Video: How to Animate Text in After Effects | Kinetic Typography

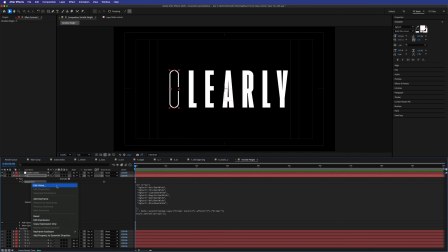1971s
So let's copy that over to the rest of our layers now. With our C layer open, right click on the source text and select copy expressions only. Then open up the source text function on each of the layers and Control V into them to paste, or right click and click paste.
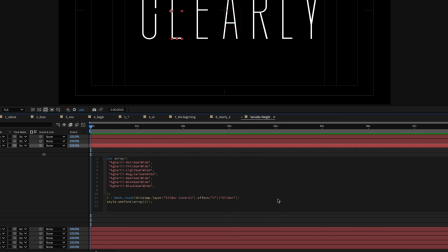1984s
We also need to go up into each layer's expression and just change where the expression is pointing,
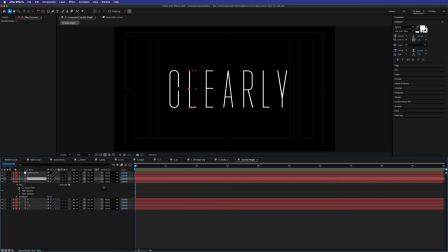1989s
because we have a number of sliders and the original one was pointing to C. And all you need to do, because we renamed all of our slider controls, is change the letter down here. No need to play with any of the pick whips or anything like that. Really simple. Now you can go through and animate to your heart's content.
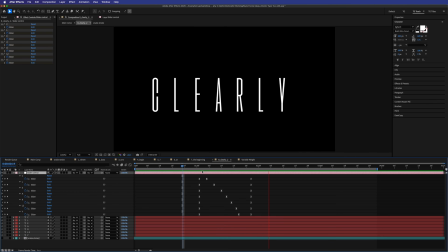2002s
The way I did it was to have the font weight animate almost kind of in a wave fashion as this like snake passed by it, but you can do whatever you like really.
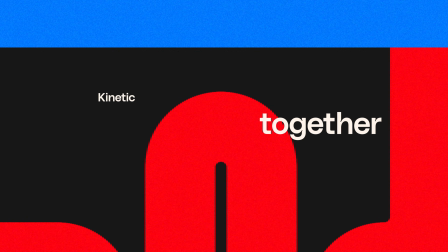2010s
And now the only thing left to do is to show you how I put this all together. And don't get me wrong, there's nothing remarkable or really that special about how I put this together.
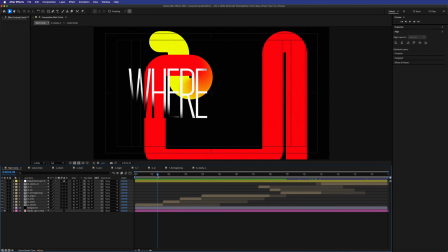2019s
It does pay to understand how I kind of compile all of these random scenes together. Now, of course, I was thinking about how to bring these scenes together as I was building them.
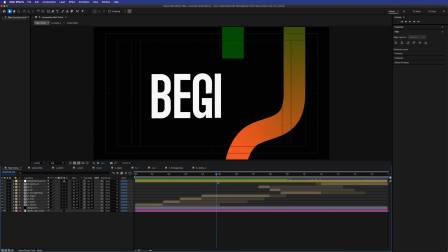2027s
Of course, we've already looked at moments like this ball bouncing and then this ball bouncing out of here into the next scene,
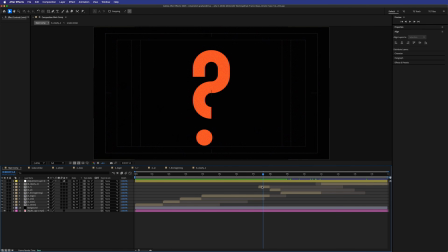2034s
and those moments crossing over here with some transparency. But let's just look at some other moments here.
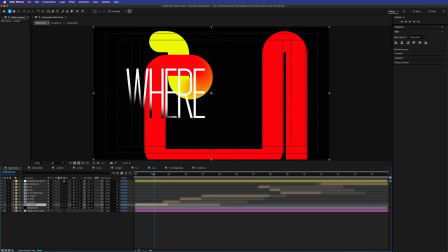2039s
So on this first one here, where if I pull this out a little bit here, you can see where the crossover is.
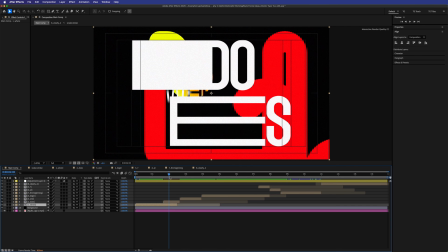2044s
And obviously we don't want that to overlap in a transparency sense, but you can kind of get an idea of how the motion goes from the first scene to the next.
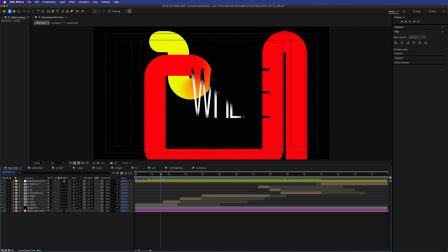2051s
Now, the reason why I cut it where I did, if you look at this where, it's pushing into here, and then as it comes to rest, our does starts to animate.
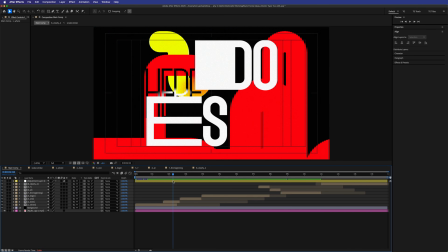2060s
So watching the where, crossing over with the does, and I'm kind of looking at the DO here, where does.
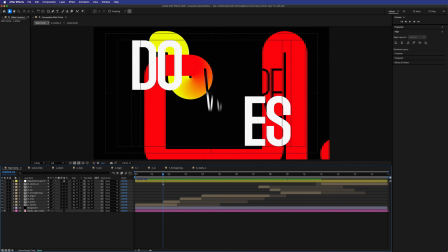2066s
And so you kind of want to keep that movement moving at the same pace. So that's why I have it cut the way I do.
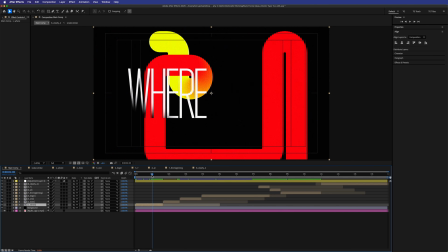2072s
So you can see that that motion then flows into each other. So let's just play that in situ.
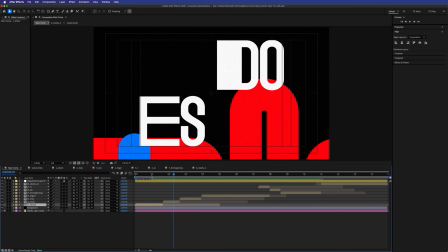2077s
So you can see what I mean there. The where and the D and O are kind of matching speeds and taking the movement from one scene to the next.
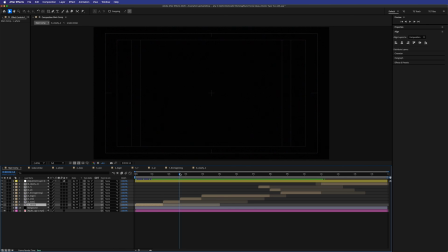2086s
Now, it doesn't really matter having a hard cut between these scenes because the start of this scene obviously has this ball coming up. So you kind of want to have some dead space here for this ball to live in. And the same here as well, because the O has dropped down and then given us this clear space for the next word to begin.
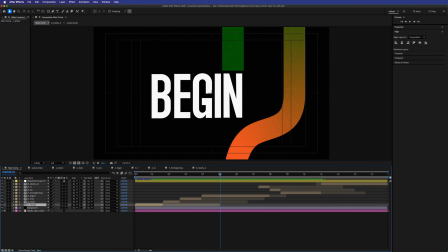2102s
That was the actual word that I'm talking about. So you don't always need something fancy to bridge the gap between two pieces of animation. You do just need to sort of think about what is happening next though. You don't want, for instance, like if this begin was say over here like this,
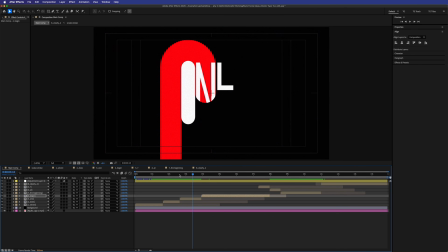2118s
it's not going to look as good because you're kind of got this one disappearing and then becomes the B. In my opinion,
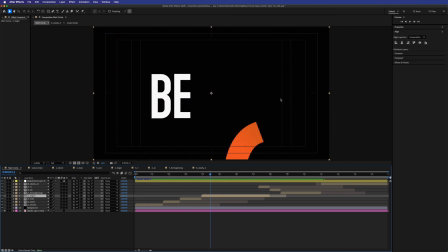2125s
it's nicer to have that drop out into clear space and then have that word follow through. And then there's just some other moments like this one.
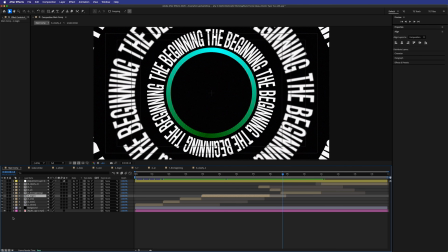2131s
We've just timed these to the beat. So honestly, all I'm doing here is I'll go down and I'll grab my waveform down here. You can kind of see the beats. I'll put my playhead over the beats where I want these to jump on.
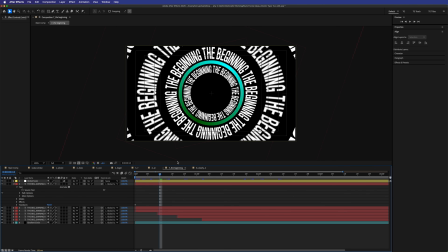2144s
And then I'll just double click into the comp here, which will take the playhead to the same part of the comp in terms of the timing. And then you can just trim and retime your layers within the subcomp to fit the main comp here.
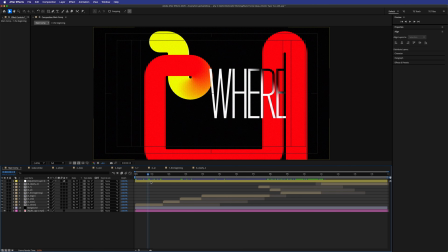2155s
And in terms of any effects that you can do at a top main comp level,
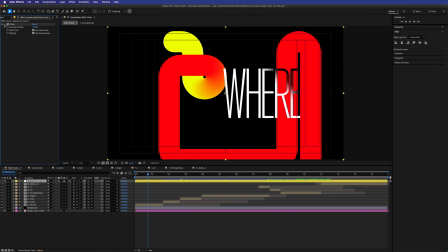2159s
I've just got a basic noise effect here happening across all of my layers, both the gradient snake, the background, and also on this where here. And I think it just ties everything together and makes everything feel like one coherent piece. Now, it's pretty easy to just drop a noise effect on here and then render the whole thing out.
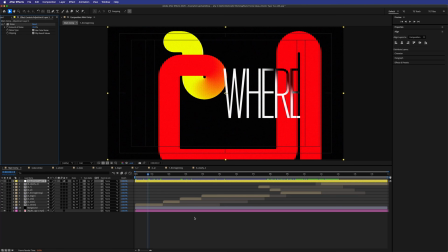2177s
There are plenty of other effects that you can go with and plenty of other assets and things like that that you can use from Envato to give your final piece a nice coherent look that stands out in the crowd. That's the end of our kinetic typography animation and all of the techniques used and a bit of a look at how I set up a project to achieve something like this. And I really hope that helps in peeling back the curtain a little bit and showing what these types of projects look like. It's really good, I think, as a beginner to be able to dive into someone else's After Effects project and kind of pick it apart and see how they've made it. It's pretty invaluable.